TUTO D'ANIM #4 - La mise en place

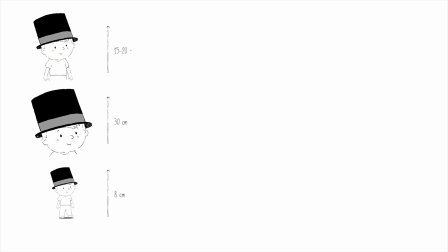De la même manière, un même élément pourra être conçu en plusieurs tailles, ce qui permettra d'avoir des plans larges comme des plans rapprochés. Tu pourras ainsi rajouter d'éventuels détails pour mieux montrer des émotions, par exemple, ou insister sur un détail.
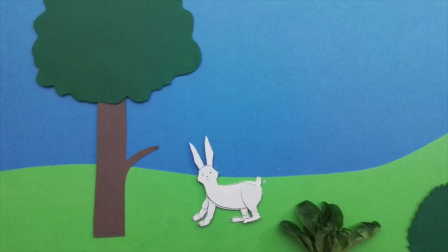Pour les éléments mobiles qui seront animés dans un sens puis dans l'autre, n'oublie pas de les créer en recto verso.
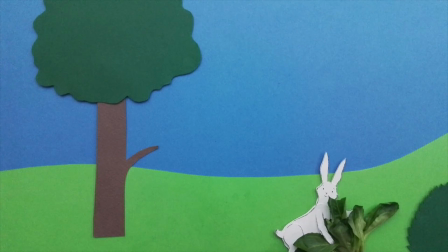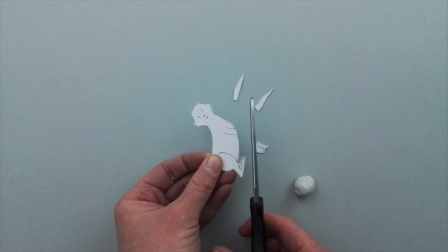Enfin, il est fort possible que tu aies envie d'animer un personnage.
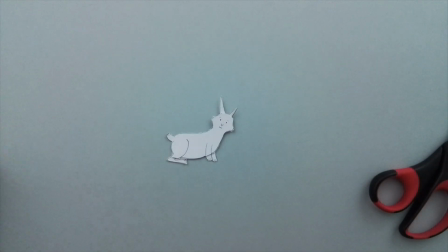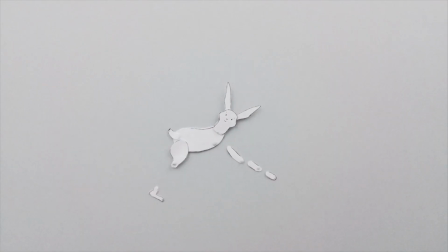Et pour que ces mouvements soient les plus réels possibles, nous te conseillons de le fabriquer tel une marionnette en assemblant chacun des membres avec de la patafix. Certaines actions peuvent être compliquées à animer, mais ne t'en fais pas, tu t'amélioreras avec de la patience et de l'entraînement. Tu disposes à présent des bases pour bien préparer le tournage de ton film Il existe tout un tas
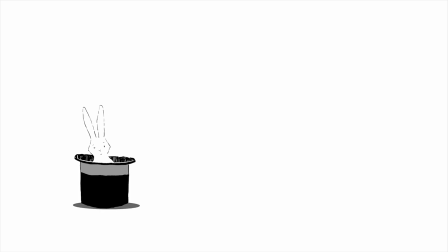d'autres petites astuces bien évidemment Mais cela fera l'objet d'un prochain tuto d'anime A bientôt !